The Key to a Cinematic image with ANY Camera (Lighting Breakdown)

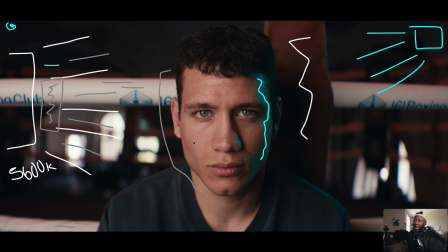(12:14)
Now, because our newer diffusion is specifically right close to the face to soften it up right on the face, everything over on these sides are going to be a little bit harder and maybe trail off a little bit, because we are still using the combination of softbox and that newer 2x2.
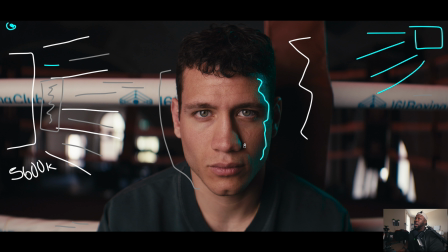(12:28)
This is going to come out to be a little bit more of a different quality than the rest of the image, even though the light is hitting it. Using that little newer thing, I'm gonna put a link there. I'm sorry, I forgot. It's gonna help you, especially when you have something on a softbox, but it might be a little bit too harsh still, especially when you're working with people's faces.
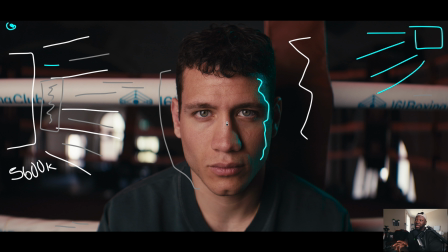(12:45)
Using something with just an extra level of diffusion, double diffusing your light in a particular region, especially when it's like faces, something like this, like a close-up, you don't really need a lot. That's going to be a great way to give you this effect. And then we're still doing that light, dark light again. I'm not going to scribble the crap out of it, but you have your light on this side, light all the way here.
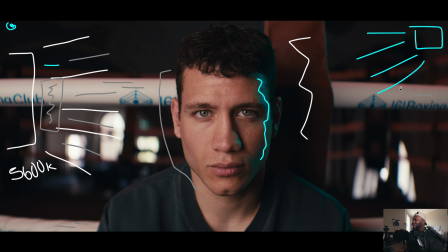(13:04)
It gets dark. You get a little bit of teal on this end, and then it kind of just trails off into darkness over here with little splashes of light. These are just windows. Honestly, these are just windows in the background. If you start seeing that stuff in there, these are just little accents that help you pepper the image and gives you more dimension. If everything else behind here was just dark, it would suck.
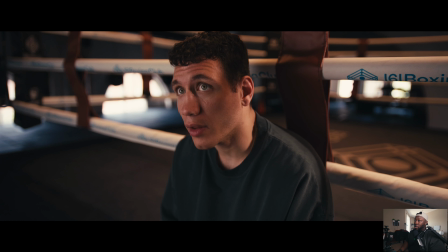(13:23)
Now, this one might really bake your noodle, but these two images are the Alexa Mini LF and the Lumix S1 2E. So these could actually cut together pretty well.
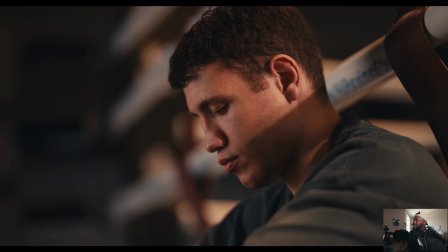(13:31)
Again, if I'm cutting between these two guys, unless you're going to freeze frame, set them up, put them beside each other and stare at them for 20 minutes, probably not going to notice a difference. That being said, lighting is going to be exactly the same. Let's get into our wide shot and our tight.
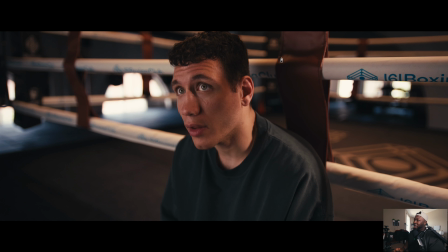(13:44)
All right, so I'm going to try to be a little bit more cleanly with how I'm going to do some of these breakdowns, because I tend to scribble quite a bit and there's nothing you can do about it. Now, again, we're going to use that double diffusion again with that 2x2 frame, and it is, maybe there'll be another video about this.
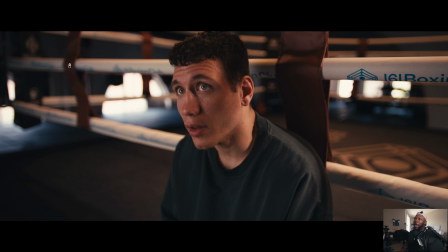(13:58)
Maybe I'll completely talk about just this 2x2 frame and how useful it is. But we do have our newer light that's going to be over here. This is our 600 watt. Set to 5600. Our camera is set to like 5600 as well. And this is going to be right over here, and that's going to be our key light.
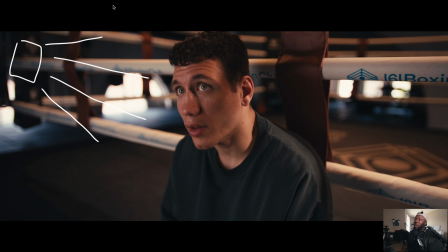(14:14)
But don't forget, we are still using that little diffusion, that little square, this guy over here. And nope, that's not what I want. This guy is going to go right over here. And that's why it's super soft on here. Like this side of the face is crazy soft. It actually looks darker than when the rest of the light is
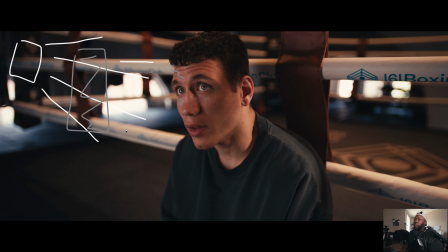(14:34)
hitting. So if I want to just kind of go over to here, like if you're looking at this, if you're looking at the ropes, like this is actually brighter than how it is on the face. And this is almost even brighter than how it is on the face. Now, that's because, again, we're just using a double diffusion,
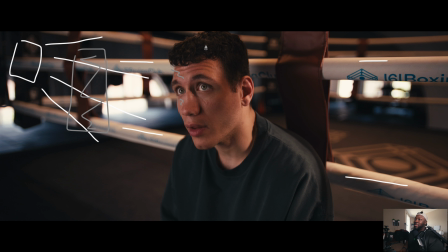(14:47)
but like on a very, very small area to make sure that this is going to be a lot softer than whatever the light is going to be hitting on that softbox. Now, I'm still using Cam's light onto here. In fact, this shot was before we used the RGB. And what you're going to notice onto this guy over here coming down and giving us a little bit of rim is that you also see some shadows on here as well, right?
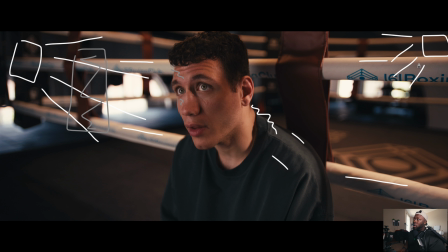(15:06)
There's some shadows on here, there's some shadows on here. And this is what I was talking about earlier when having your light just above the boxing ring. This one was actually in between maybe like these two ropes over here. And the shadow from the ropes that are on here are actually creating the shadows that are on here. Now, this could be a choice variable. This could be a look that you want to go with, or maybe it's something that you don't like.
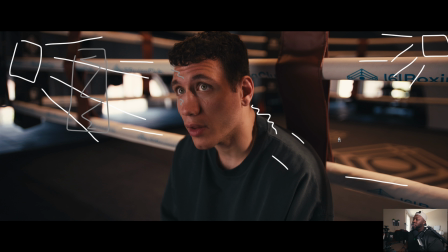(15:25)
But this is something where if you are going to frame through things, you're going to light through things, try to do it with a little bit of intention to create a bit of a mood. This was just kind of a happy accident. Now, in the Y shot up on here, I'm just going to kind of go to here. There is a top-down light that we turn on, and this is going to be a light that the actual gym has,
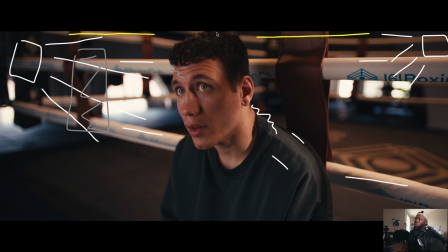(15:44)
and it's a gigantic square. It's a gigantic square. This guy is probably more like, I don't know, like 4,000 Kelvin, maybe even a little bit less because that lights were very, very warm. And that's going to give us actually a little bit over here. It doesn't give us too much over top.
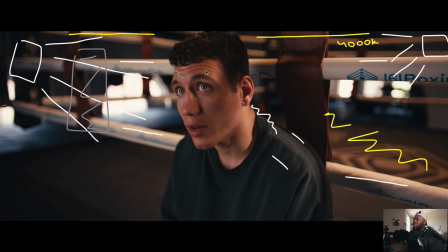(16:00)
It is a little bit, like you can see a couple little flakes here, and it does get a little bit warmer as it comes down, but this light is going to be bigger. This light's going to be a lot brighter, but this does give you a little bit of patterning at the bottom. And again, we're still using these windows here.
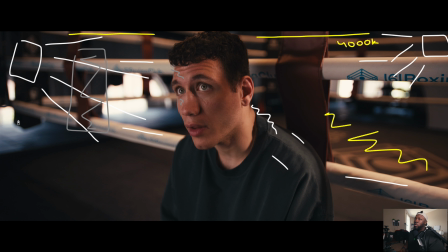(16:14)
If you see all of these little windows, like here, and here, this kind of almost feels like you've used background lights because, again, if everything was dark, this whole image would feel flat and it would suck. Also, some people love this and some people don't. And somebody asked earlier if catch lights are going to be incredibly important.
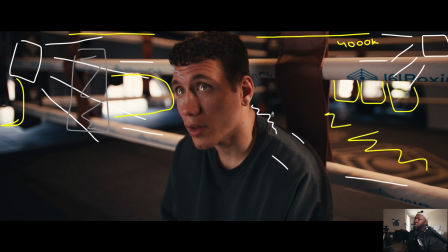(16:32)
And if you look right over here, you look really closely, there's a couple of little catch lights where you can see where that diffusion is, that double diffusion that is helping spread out that 600 watt light. For me personally, if you can get a catch light without too much effort, especially on like run and gun shoots, power to you.
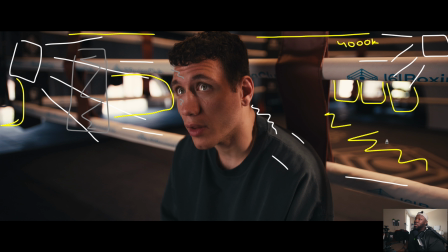(16:48)
If you can't, I wouldn't stress too much about it, but it does look really cool and it does add a lot to especially somebody's face. It kind of gives you like a little bit of life. And if that was dark, again, if everything was dark and there wasn't sort of a patterning between the light areas on this side, a little bit of shadow here, just something darker, doesn't have to be completely black,
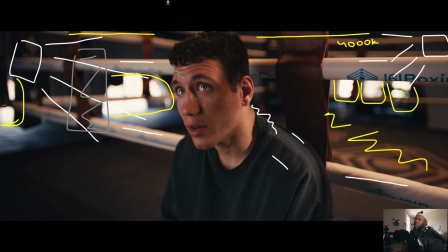(17:05)
and then a little bit of light on this end, this whole image would suck otherwise. But there's a lot of dimension here. You could kind of feel like you could see across into the room. And speaking of seeing across into the room in bokeh and all the other stuff, these were shot on the Nisi Aureus lenses, which I'm going to probably have a review sometime this week.
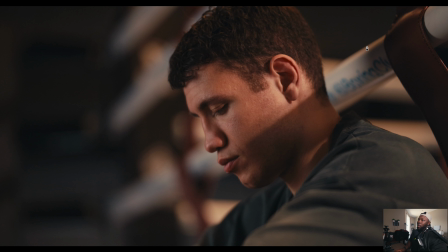(17:23)
All right, so we're going to go into a coverage shot here, and this is also the last shot of the day. But I want to show you what I mean about having a little bit of shadow that you're shining the light through. So right now, everything below this is actually just a shadow from the rope that's directly behind our subject. We got Cam's light still over here.
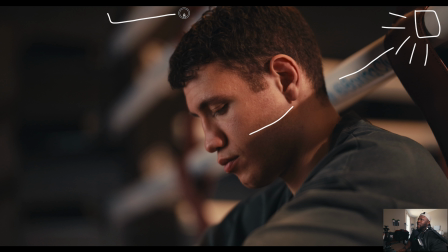(17:39)
This guy's at 5,600 Kelvin, but that top light actually is setting a little bit of the tone, so to speak, for the rest of the room because it is a lot warmer. I'm going to just put like that 4,000 Kelvin on here. I'm pretty sure it's 4,000, maybe even a little bit lower, but it is a very, very warm light.
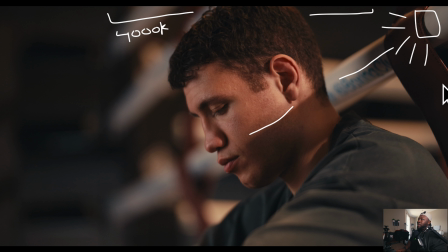(17:54)
There's no temperature on the light in the ring here. This is just a practical that's up there, and it is playing really nice with the skin. And then we do have our key light and our diffusion that's kind of off into here. So right over here, kind of on camera left, the light's exactly in the same place.
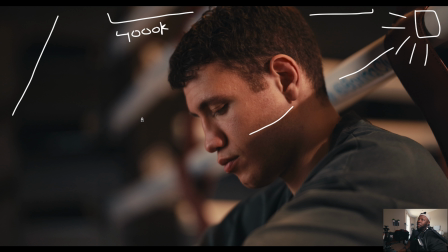(18:10)
We're just using the 85 millimeter to kind of compress the background so you can't see that light over here. If I was on a wider lens, you would see it and you would see that double diffuse sheet. So I'm just going to make this straight line over here. And that's going to be our newer double diffusion that's going to go onto here.
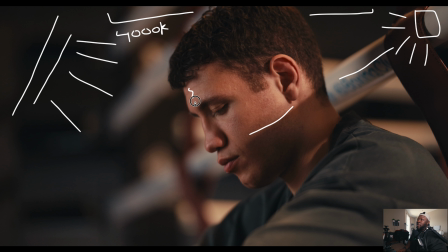(18:25)
And that's what's making everything on here very, very, very, very, very, very soft. While at the same time, we have our 600 watt light that's on a 5,600 Kelvin. I'll just put 56 on it here. That's lighting up, and it's through a softbox, right? You don't necessarily want to make this like a hard light on a reflector through here because it's such a small area.
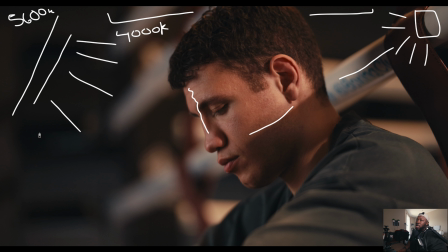(18:43)
You might get some wonky looking contrast ratios, but this is actually just lighting up the rest. So right over here, it's light. Right over here is lit up. You still have some of the top down coming down from the top, from that top light. And this is what we're looking at. So this whole thing was to kind of describe, and this whole thing was kind of showcase that one,
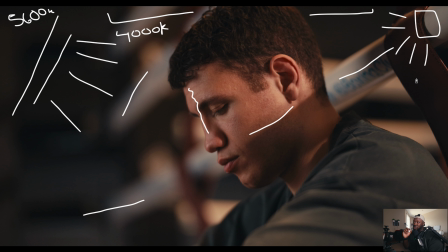(19:01)
you don't necessarily need an Arri Alexa to make your image look good, but I hope all of you already knew that. But at the same time, how to set up one lighting setup, but then just move your position around, move your camera position, move your subject, or change lenses. And you don't necessarily need a ton of lights in order to do this. That newer light is only like, I think $9.99 on Amazon US. And then Cam's light, I think, is a couple $100 as well. As far as lighting fixtures go, that's pretty affordable, and you can still get a really cool look just by moving your position and having a bunch of great lights with you. That being said, I hope you guys enjoyed this breakdown of some of the other frames from the other half of this Lumix shoot. shoot. If you guys want to see more of these videos, because I do think I'm going to do them once a week, every single Monday, which also means that, yeah, if you have any opinions on this, they're going to come out anyways. But I'll see you guys in the next one. Peace.